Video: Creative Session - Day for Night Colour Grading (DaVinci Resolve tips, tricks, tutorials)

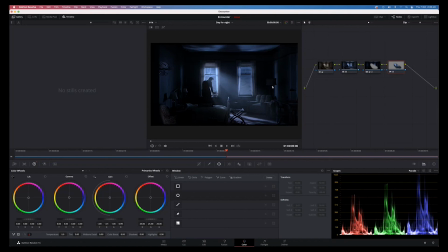492s
And in which case you could not shoot in this particular angle out that window. And what would be nice too is if possibly you had your camera set up over here, and so you're shooting across the room that way, therefore you're not looking quite so harshly outside the window,
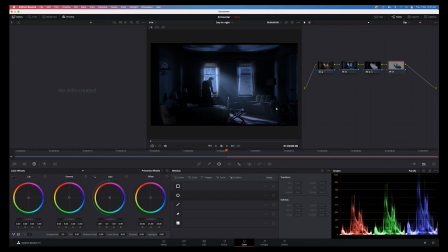510s
but you're still going to get these lovely rays from that light coming through the window through the dust particles, and you're still going to get some really nice silhouette action with our main character here, but you're not going to get this wall.
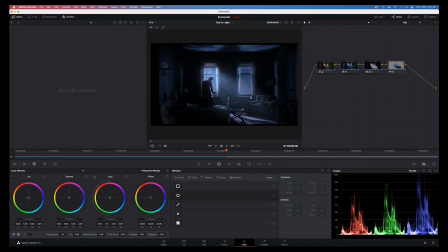524s
Okay, so but and also too, if this was an actual situation, this particular blind, pull that one down. Okay, so we just got that single light source coming through the window.
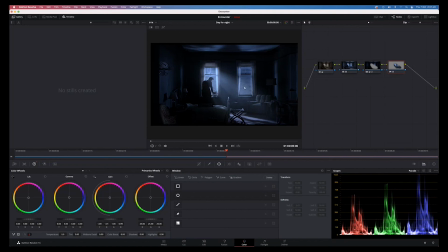537s
But what I'm going to do is trying to help out here the fact that I can see this wall, and I want to hide that a little bit more than if I can. Okay, so I'm going to add another node, and this time I'm going to add another shape around our window.
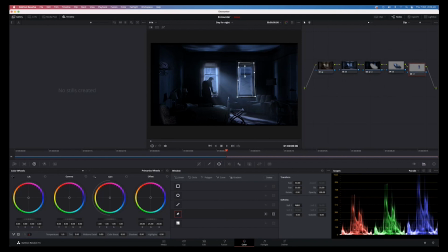557s
Okay, and we're going to give some softness to that. And then we're going to drop the exposure down.
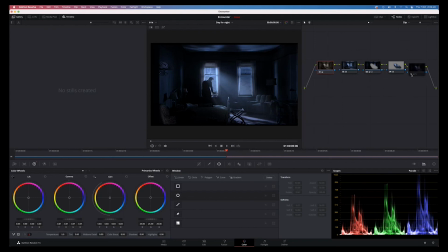575s
Okay, now I don't want to go too far or it's going to look obvious. That's not too bad. Okay. All right. Navy blue is an area that will introduce a lot of noise into your shot.
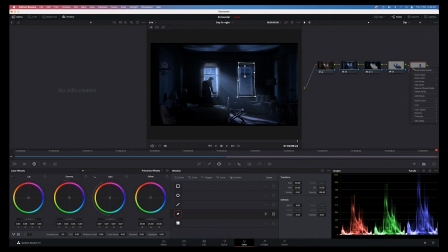593s
So in order to try and make sure that our blacks are black, I'm going to add another node here.
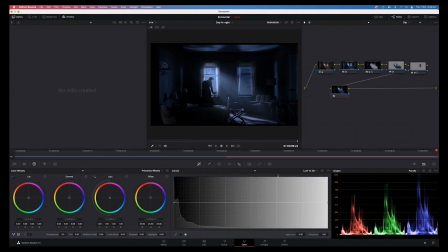603s
Okay, and then I'm going to go over to our curves here. Luminance versus saturation is the one that I'm wanting to use. And I'm just going to eye pick some dark areas here so I can get a feel for where that is on my
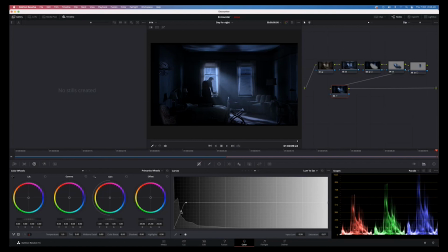620s
scope here. And I'm going to drag down to pull out the saturation out of our dark black areas.
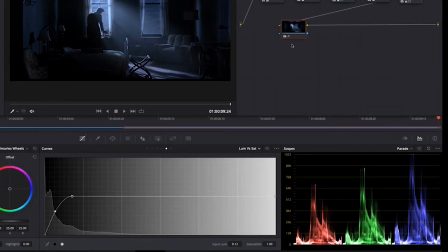631s
And again, I'm just going to toggle the scope on and off, and you can just see over here in that blue range that without our black levels are now coming back to being black,
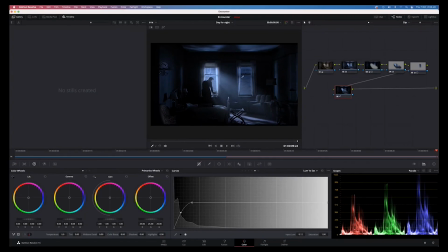645s
but it hasn't turned, you know, there's still a lot of blue within that shot. Okay, it still gives us the same kind of moody feel that is nighttime. It's not taking the color out of anything other than what is solidly black,
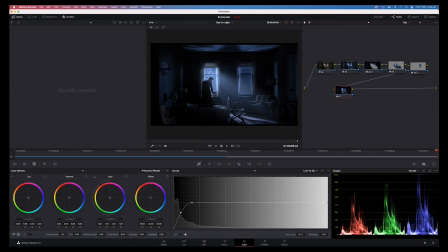661s
just to make sure that we're reducing the amount of noise that's in our shot. The software that I'm using at the moment is DaVinci Resolve. It is a free version, the one that I'm using now specifically,
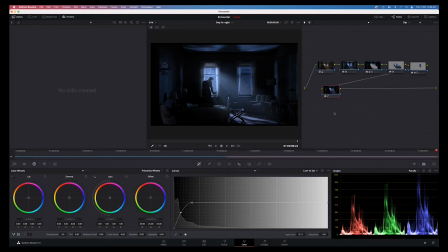674s
so that I can show you that all of the things that we are doing here today are available. One of the main things, though, that you can't get in the free version is noise reduction. And so a lot of what I'm trying to do today is to reduce the amount of noise that's in our image anyway,
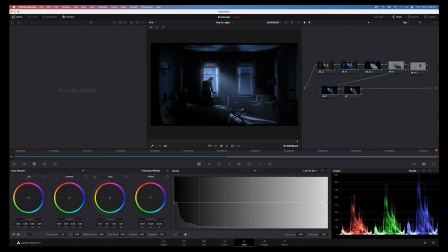694s
because if I then add another node just to try and add some noise reduction, I'm going to get this thing that says that. Okay, and so it won't allow me to do that. Okay, so there we have it.
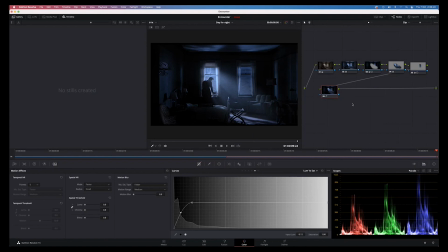712s
Hopefully that's given you some tips on how you can go about creating some day for night. And I hope that you've found this useful. Thanks for watching. Bye.